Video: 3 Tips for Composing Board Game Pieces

Hello everyone and welcome back to Wolfpack Wednesday number 10. We've never missed a single Wolfpack Wednesday for 10 weeks. That's wild, people. It's wild. But today I wanted to stop in and teach you something really quick. I realized this when I've been filming a couple reels that you might have seen on my channel or my Instagram if you follow me there. But when you take out a board game, how do you organize the components that way the B-roll looks smooth, clean, and professional? I'm going to show you 3 rules that I abide by for every single game that I end up filming. Number 1 is the rule of overlap or contact.
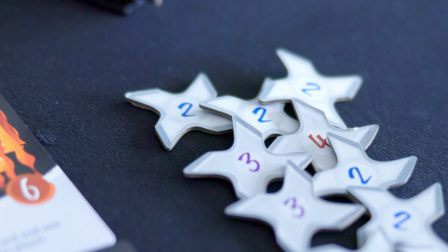0:35 So when you use tokens, when you're introducing tokens in a lot of
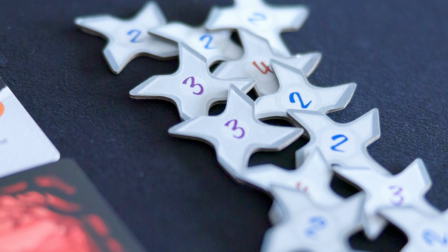0:40 your games, one way to keep everything in sync is to actually overlap them.
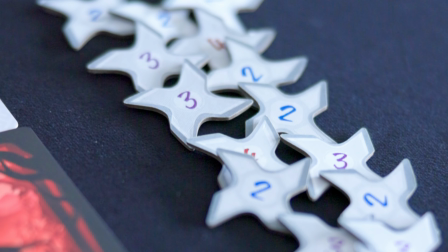0:45 Now you'll see here these honor tokens from Night of the Ninja, the game I'm talking about right now.
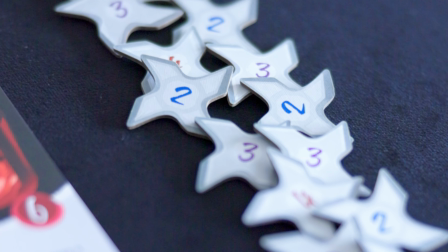0:49 The stars from here are obviously a very random and unique shape to other components.
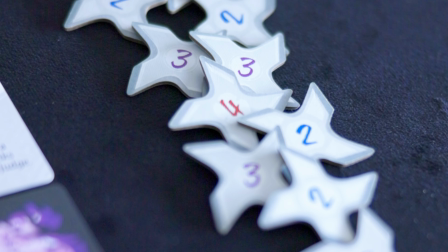0:55 Usually we have like circle tokens or square tokens, but either way, it looks funky if you kind of just put this in a straight line. So one way that I like to organize the components when they're obscure like this, or just any components in general, is to make sure that they always overlap.
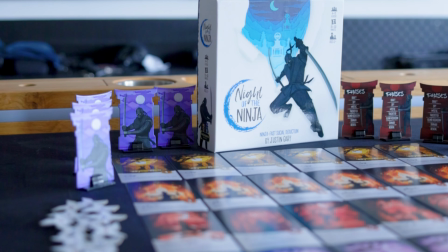1:10 That way they're in sync, they're in uniform, and it also aligns with the symmetry of my overall layout.
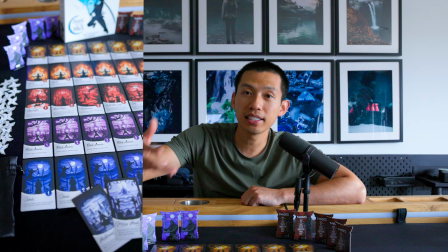1:16 So I have here cards, and then what accents those cards are these star honor tokens.
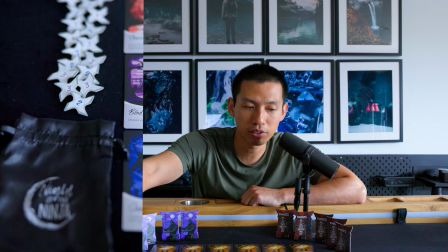1:21 Those honor tokens too, I also introduced a lot of different variations of numbers. They're also right side up.
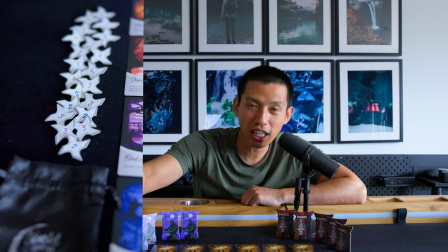1:26 And notice here how when they're overlapping, there's like a uniformness. It ties in all the components together versus putting them individually off to the board and leaving a lot of negative space when you have little tokens like that. So rule number 1, the rule of overlap. Rule number 2, and that is I would say the rule of symmetry. Now you don't always have to follow this one, but this is something that I do a ton of the time. And it especially works really well with cards.
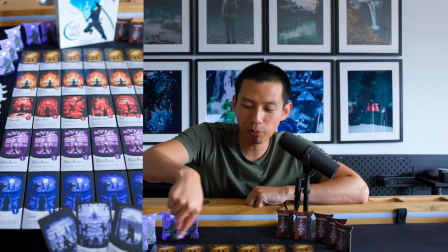1:52 So with cards, you'll notice here I have a row of, let's see, 1, 2, 3, 4, 5, 6.
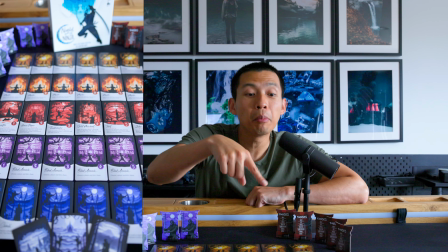1:56 A row of 6 cards by 3, 4, 5 cards.
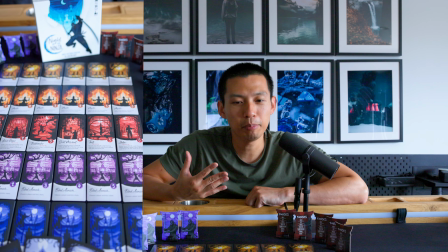2:00 Usually I always lean towards odd numbers if I can, but of course if the game's gonna have 6 cards, I'm not gonna take the last one out. It's weird. What I'm doing, aside from spilling my OCD out, is that I'm organizing them by number, because some of them also have unique artwork.
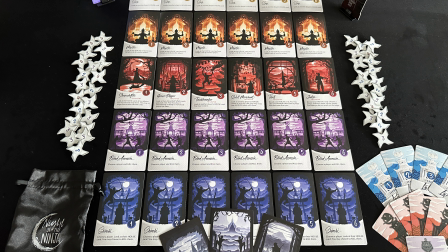2:14 Like for instance, here you'll notice how the trickster cards, the red ones, all have a very different distinguishing artwork versus the other ones that have a symmetrical or the same artwork. So because of that, you really want to show off all the artwork in the game. And one way you can do that succinctly is by organizing them and categorizing them by number.
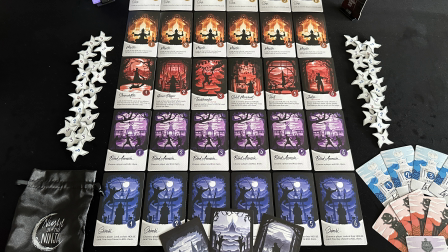2:33 Usually cards will have some kind of number or some form of organization to them. So in this case, I did them by priority system because in the game itself, in Night of Ninja, priority does matter. So I have them from 1 through 6, super simple.
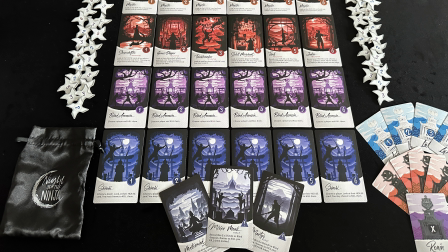2:46 And then I have them in a beautiful array showing off all the colors and unique artwork for at least the tricksters and for everything else following that. And then at the very bottom, there are obviously 3 cards that are kind of random. You could put them in an order too, but I also, again, follow the rule of overlap here.
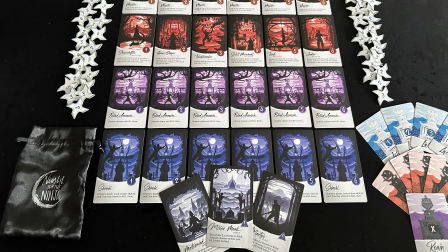3:03 And since all of the blue artwork is the same, all of the Shinobi cards are the same, then I of course want to show off the React cards a little more by fanning them out in a fan of 3. So overall, rule of symmetry, put cards in nice organized rows if you can. And then on the sides, the symmetry part here comes in the placement of the stars.
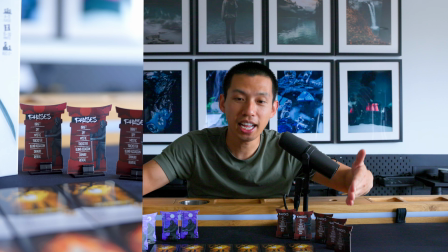3:22 So I have a row of overlapping stars on the right, and then I have an even number of the ninja stands on opposite sides.
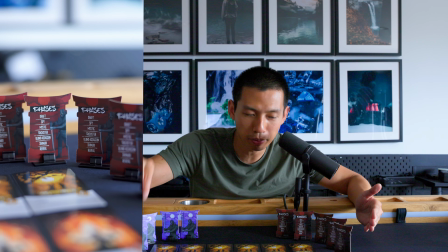3:28 One is showing the front side, the ninja itself, the purple ninja, and the other side is showing the player phases. So that way you can show both sides of the display. Combining those 2 rules again, I have a fan of the clan cards here, the Lotus clan,
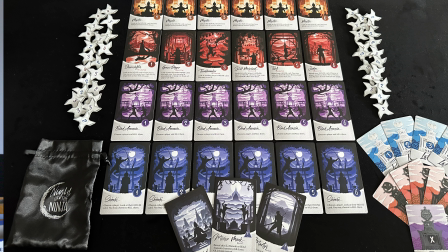3:41 the Crane clan, and the Ronin on the bottom, following the same exact things that I've been talking about for this video. And the final tip / rule that I have for you today is how do you tie all of this in together, and we'll keep that super simple, and that is placement of the box. So I've seen box placements over here, which is totally fine, because if you want to do like a thumbnail and you want to have some empty text on this side, then this could be one particular frame. But for me, I usually like having the box right in the center.